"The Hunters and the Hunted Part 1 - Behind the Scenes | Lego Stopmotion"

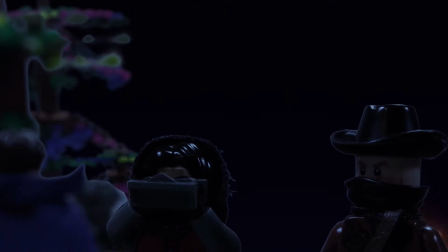4:06 The story immediately comes to a conflict, as Maverick uncovers something abnormal about their target,
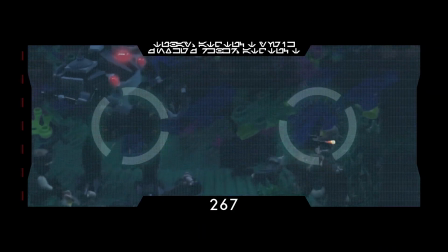4:12 which is where Zelkion, the Terminator Mind, comes into play.
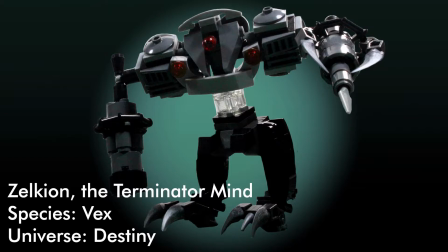4:16 The Vex Mind Zelkion is heavily based off a standard Minotaur design from the Destiny universe, with some slight additions.
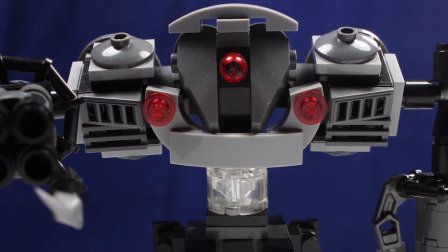4:23 In terms of visual difference, really it was the greyish colour on the top half and the black on the bottom half,
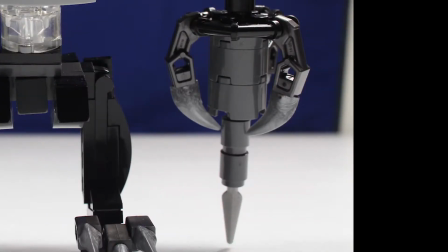4:29 as well as its blade that can sheath for close quarters.
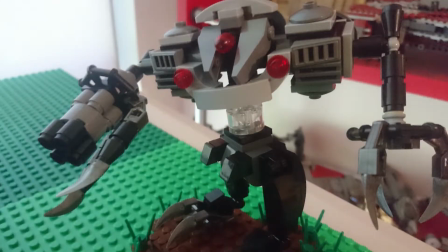4:33 Anyways, it was fun putting it together, trying to create something which had enough detail and showed enough resemblance to the designs in game,
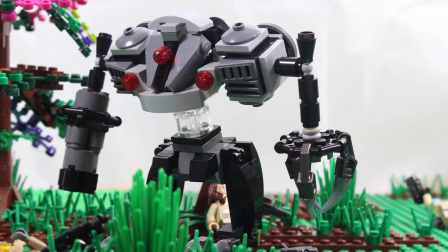4:40 yet wasn't too big in size that it takes up like the entire frame. The binocular shot was one of the first and last shots to be worked on in post.
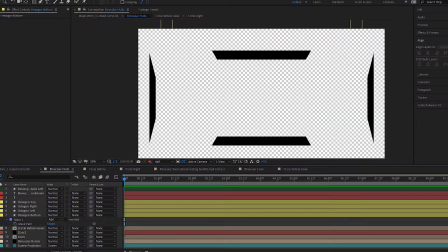4:49 The actual binocular interface was created through a series of shapes, which were masked, animated,
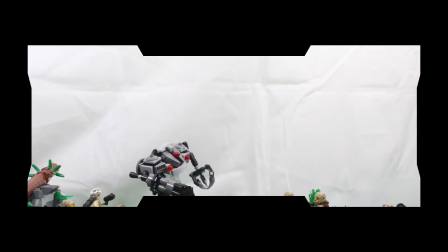4:55 and positioned to appear similar to the ones shown through Star Wars. but also different at the same time.
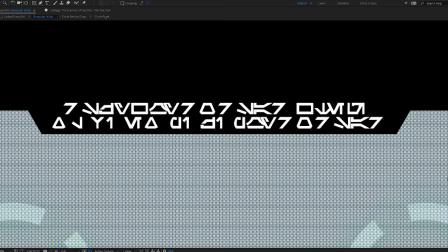5:01 The other layers, such as the text and the blue grid, were made afterwards,
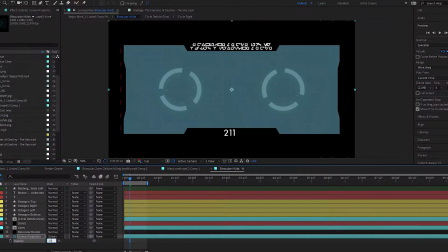5:05 and I then made the inside of the binoculars transparent, so footage can be shown through behind.
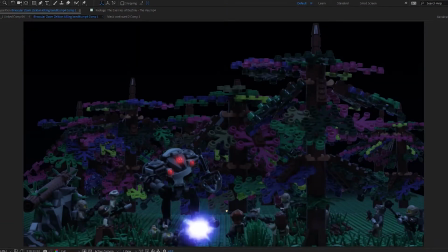5:10 The footage of Zelkion attacking the bandits took quite a bit of time to edit,
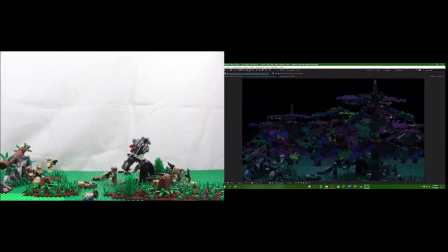5:15 due to the amount that was edited and figuring out how to have Zelkion teleport near the end.
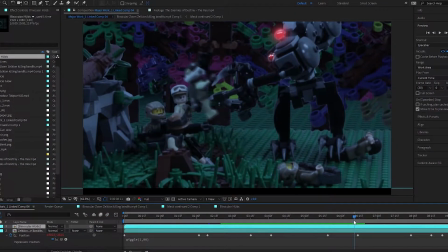5:20 Despite taking some time, I had fun with some of the different moments that occurred. I finally keyframed the scale and position,
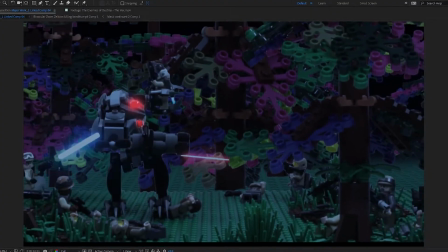5:27 and also added a wiggle expression to the footage to create that handheld look that I was after, which turned out much better than I thought it would.
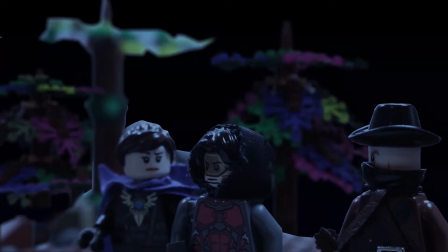5:35 Shortly after, we are then introduced to Holder.
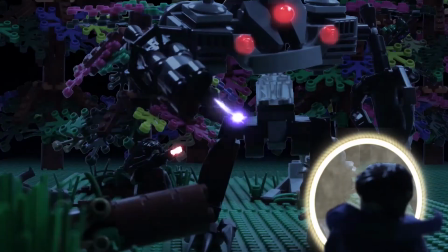5:38 She's a light mage, and is talented in the light, able to use it to both support her allies and deal damage to her opponents.
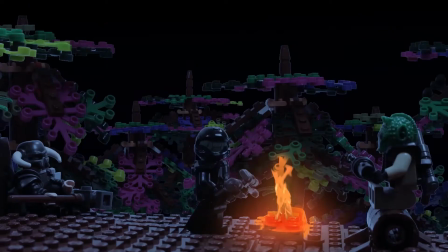5:46 As Kova grabs the others for attention, we are then introduced to the rest of the unit.
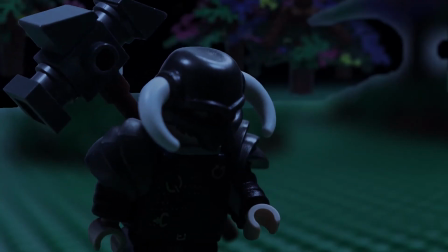5:51 First, we have Tolvar. Tolvar is the cockiest out of the lot.
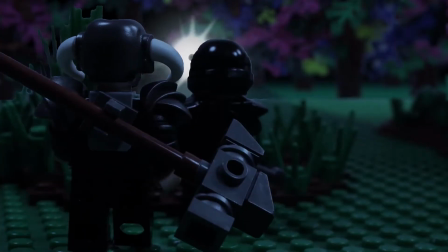5:55 He's the one who always wants to fight the enemy head on, and at times, disobeys orders quite frequently.
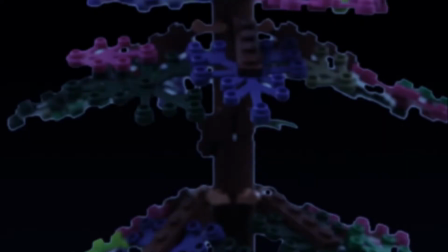6:00 Funny enough, happens later on. Next we get to Amzi.
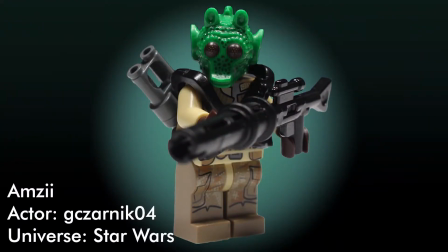6:05 Amzi was a mercenary, excellent at sharpshooting, piloting ships, and very proficient with her weapons.
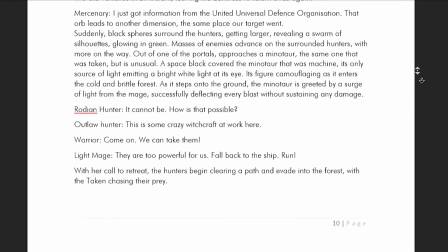6:11 During the early days of scripting the story, Amzi was meant to be a male character. When it came to finding voice actors, I couldn't find anyone to voice the character,
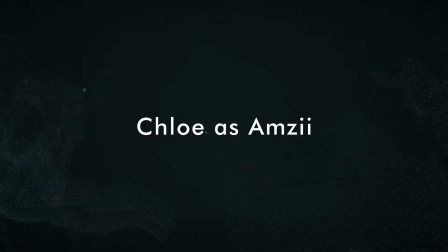6:20 until I got asked by Chloe, who was the original voice actor for her, if there were any spots left,
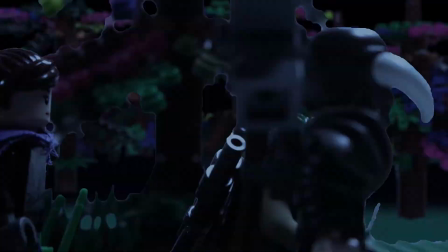6:26 so I changed the character to be female and gave her the role, who was then later recasted due to the pandemic, which also took a while.
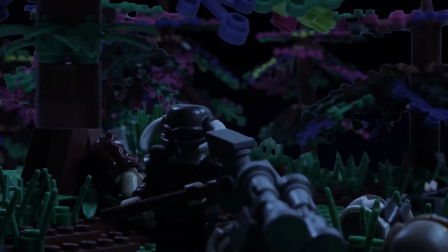6:34 She's also quite cocky, but not to an extent Tolvar was. And finally, we have the latest recruit, Dawson.
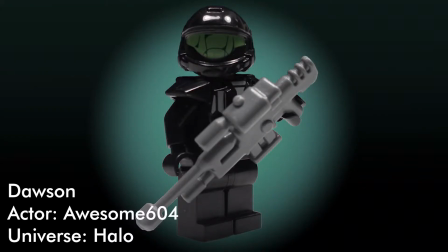6:42 Dawson was an ODST who, in contrast to the rest of the hunters, is quite inexperienced.
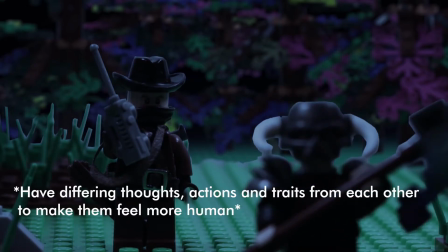6:47 I also wanted to have the characters have their own personality. You can mostly see this between Amzi and Dawson.
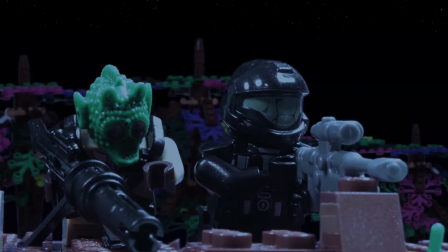6:53 They like to tease each other about who has the better shot, as they're both sharpshooters.
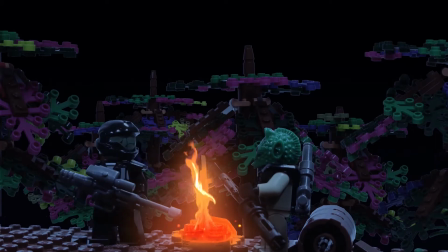6:58 Why am I always with the rookie? Is it because I'm a better sniper than you are?
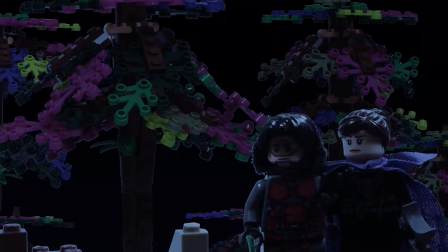7:03 Oh well, you wanna bet that?
With their plan now set in motion, they prepared to ambush Zelkion.
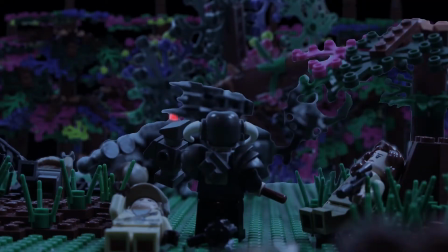7:09 Scene 2, in my opinion, was probably the longest and hardest scene to complete, for both animating and in visual effects.
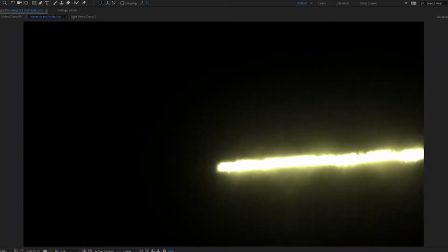7:17 Many new effects were made within this scene, some of which required more experimenting and testing than others.
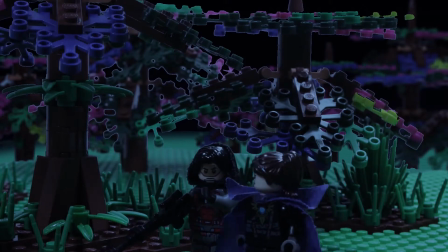7:24 Firstly came designing some spells for Holder.
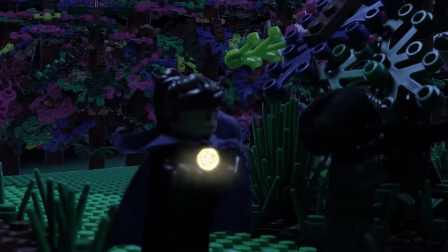7:26 The primary spell I came up with was some ball of light that can either be a conduit of sorts, or can be casted itself towards enemies.
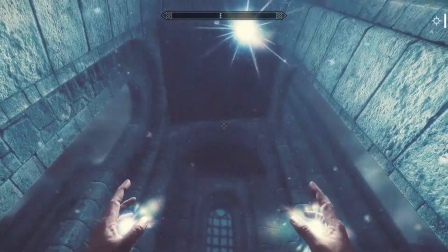7:34 Kind of like the candlelight spell and the sunlight spells in Skyrim.
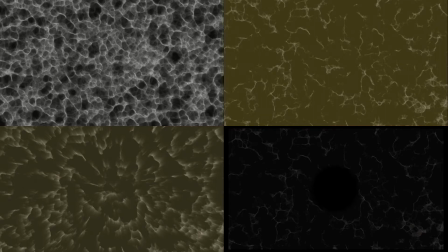7:38 The spell itself was made up of several layers of fractal noise, overlaid together, which was shaped as a sphere.
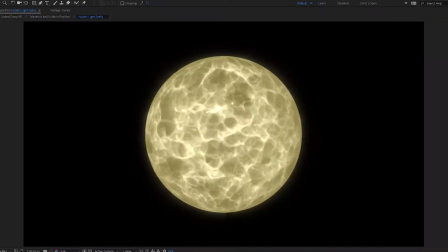7:45 Each layer was then given varying rotation speeds, to make it look as if the light was just moving across the route.
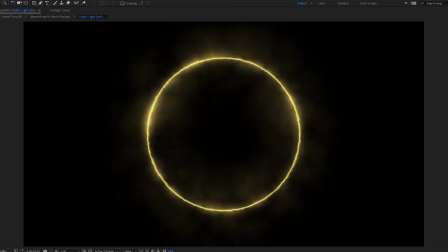7:52 I also added an outline animation to the ball of light, giving the feeling of it materializing into reality.
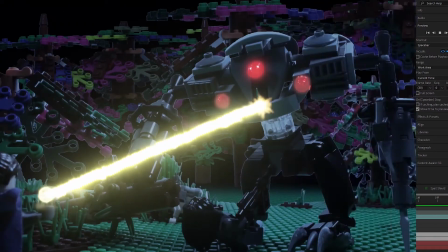7:59 Next was a beam of light that can be focused onto one point. This was going on what I mentioned prior.
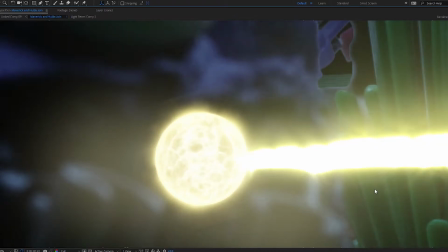8:05 The balls of light act as a conduit of sorts, which allowed the light to be casted.